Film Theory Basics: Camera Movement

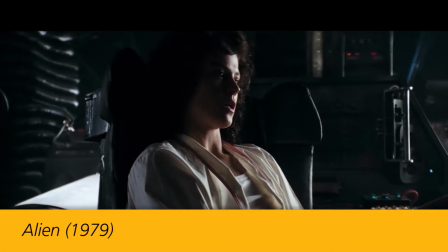(0:10)
There are a few basic camera movements that make up the majority of shots in films.
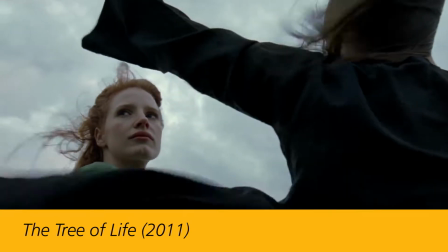(0:15)
Camera movements are used as storytelling devices by guiding the viewer's eyes around the frame as well as their interpretation of the story.
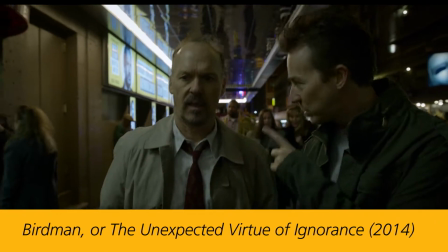(0:22)
When incorporating camera movements into your own movies, always use them with intention.
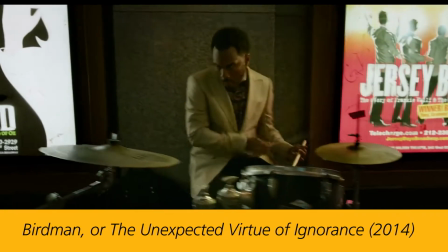(0:28)
Ask yourself if the movement is necessary to tell your story or if it distracts from it instead.
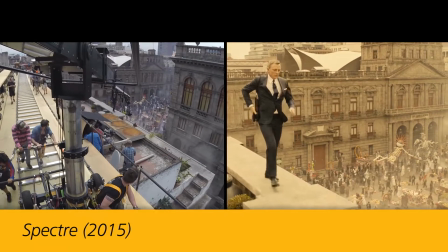(0:33)
Also keep in mind that smooth or complicated camera movements rely on high-quality equipment and a lot of practice.
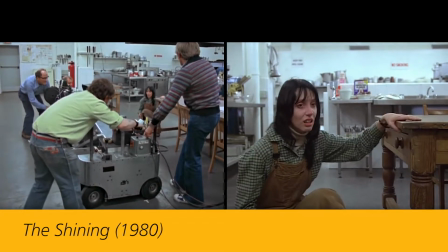(0:41)
As a beginner, try these camera movements, but don't be discouraged if they don't work out.
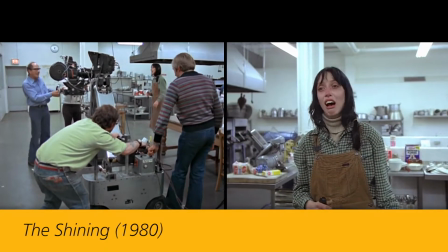(0:46)
A poorly executed camera movement is much worse to have than just a static shot.
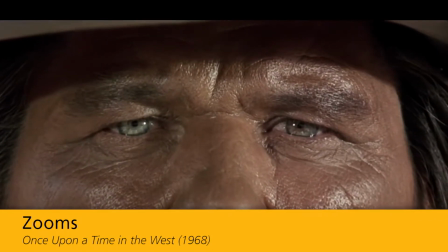(0:55)
Although not technically a camera movement, let's first talk about zooms.
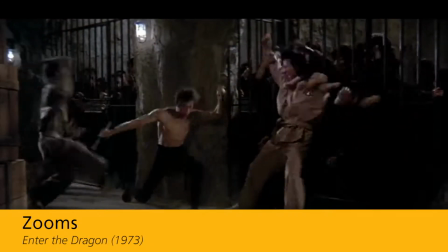(1:00)
Zooms are arguably the most used, and therefore most overused, shooting technique.
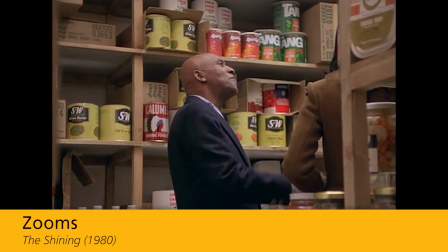(1:05)
They can be used to direct the attention of the viewer to a specific detail, as well as to add energy to a scene.
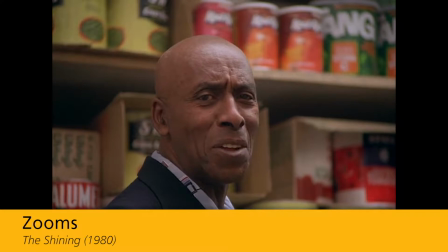(1:13) How'd you like some ice cream, Doc?
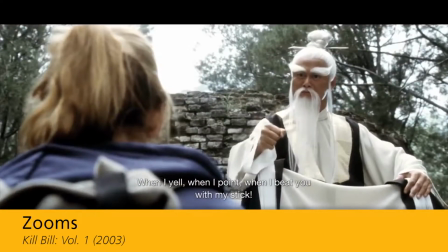(1:17)
Zooms are also immediately noticeable, however, and often pull the viewer away from the story to focus on the camera instead.
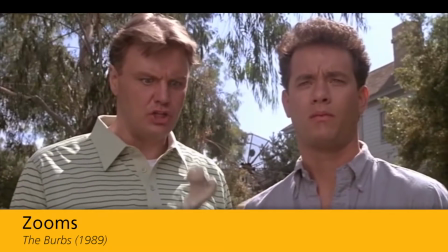(1:27)
This isn't always a negative effect, as zooms can be used to add visual comedy to a scene.
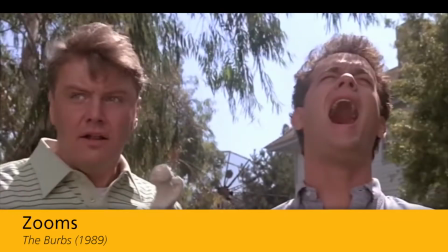(1:35)
But unless you're going for funny, avoid using zooms just to add interest to an otherwise boring shot.
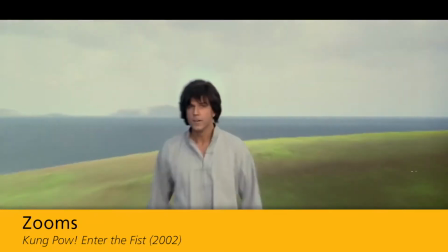(1:41)
Get creative and use other more effective techniques and movements.
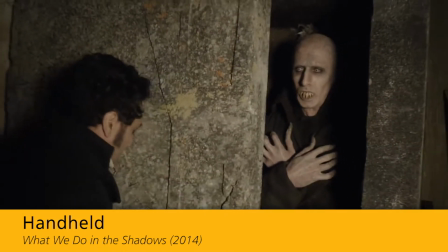(1:50) Peter, wake up.
Next, let's talk about handheld camera shots.
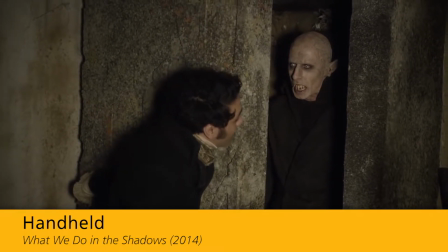(1:56)
Popular in mockumentary-style filmmaking, handheld shots add visual tension, realness, and busyness to a scene.
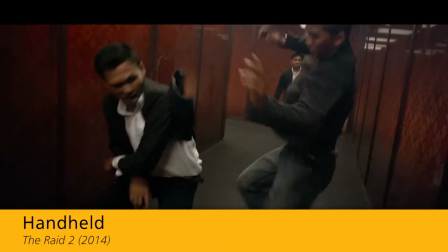(2:03)
They're also widely used in fight scenes to invoke a sense of chaos and unpredictability.
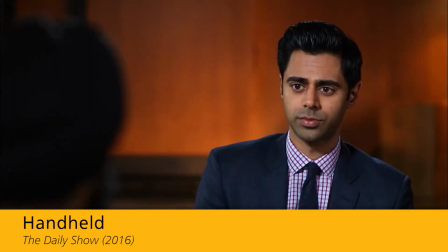(2:09)
While handhelds are often used for on-the-fly interviews, they're a bad idea for sit-down interviews, as they distract from the speaker.
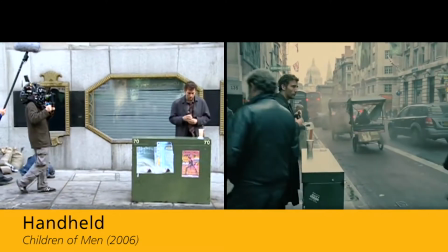(2:17)
Unless you have a specific storytelling reason to use a handheld shot, it's best to just use a tripod.
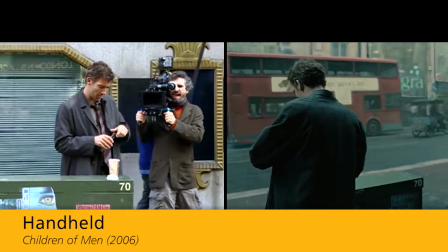(2:24)
Tripods will help make your work look more professional and prevent giving your audience motion sickness.
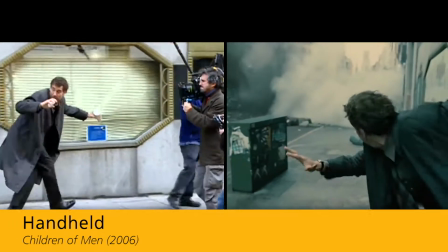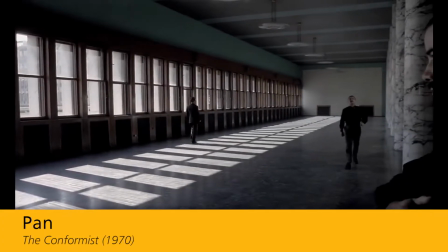(2:36)
A standard and widely effective camera movement is the pan.
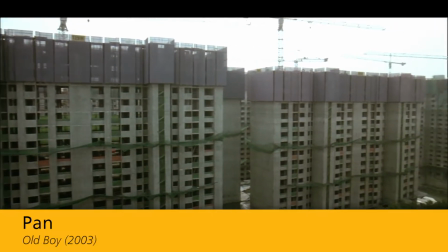(2:41)
Pans are horizontal swivels from a fixed position, which is a similar motion to a person turning their head to look around.
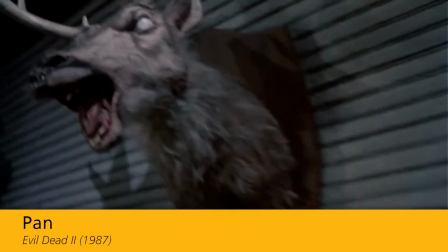(2:48)
Pans are often used to reveal an off-screen subject, follow a subject,
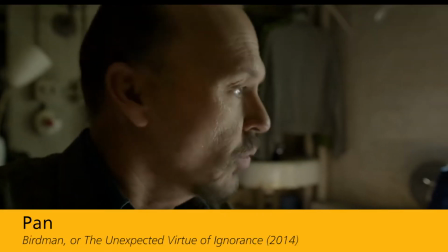(2:57)
or to show a setting. They're also handy in capturing the action of a scene that's set in a small space.
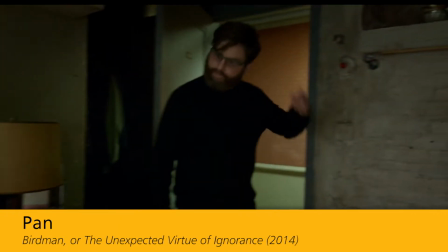(3:04) Thanks for coming out. Thank you. We're expecting some great pieces.
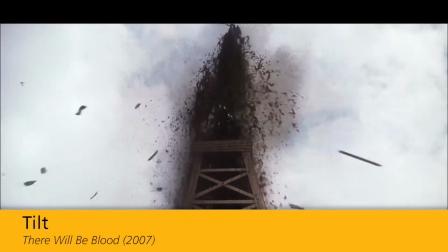(3:12)
Essentially the opposite of a pan, a tilt is when the camera is moved in a vertical motion from a fixed position.
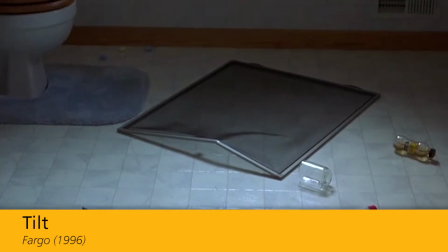(3:18)
The motion of a tilt is similar to a person raising and lowering their head to look up and down.
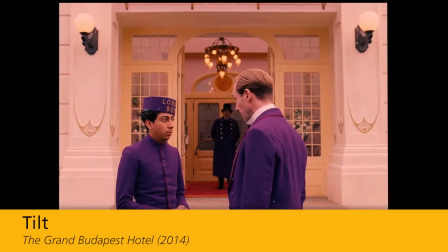(3:24)
As with pans, tilts are used to reveal,
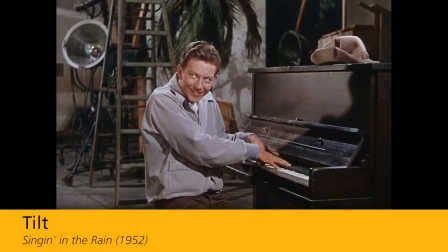(3:29)
Yes, Monsieur Gustave. follow subjects, Big people have little humor, and little people have no humor at all.
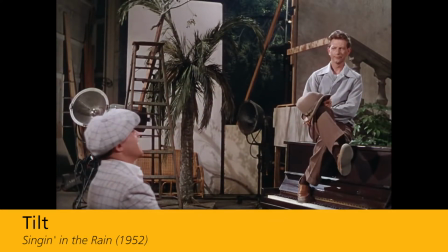(3:35)
and to show a setting.
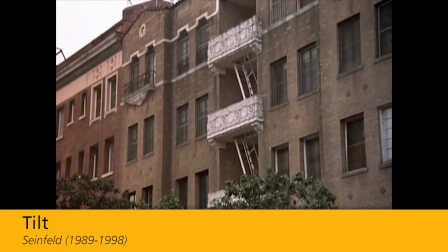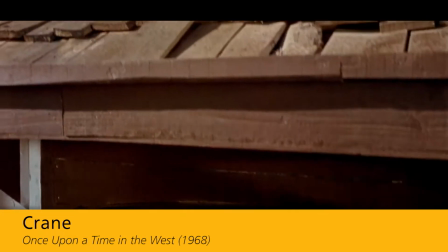(3:43)
The camera also moves up and down in a crane shot, but not from a fixed position.
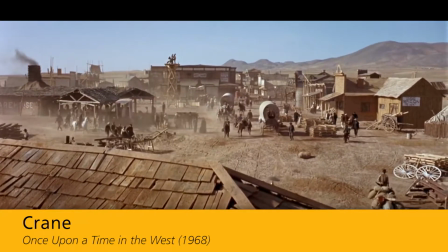(3:48)
In a crane, the camera is physically moved to different vertical positions, from high to low or low to high.
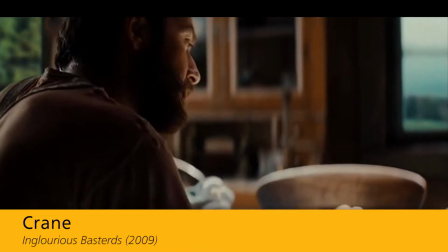(3:54)
For beginners, only small handheld cranes are easily achievable.
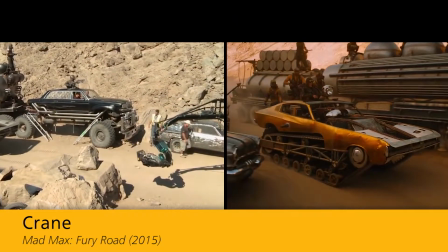(3:59)
Grandiose sweeping cranes for movies require large pieces of gear, specifically the crane, which this movement is named after.
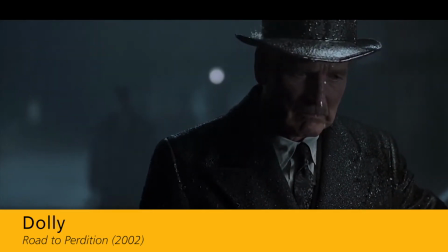(4:10)
Dolly shots are movements in which the camera moves closer to or farther away from the subject.
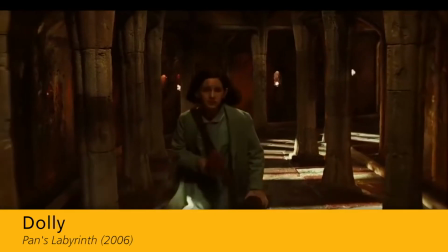(4:16)
They can also be used to follow a subject.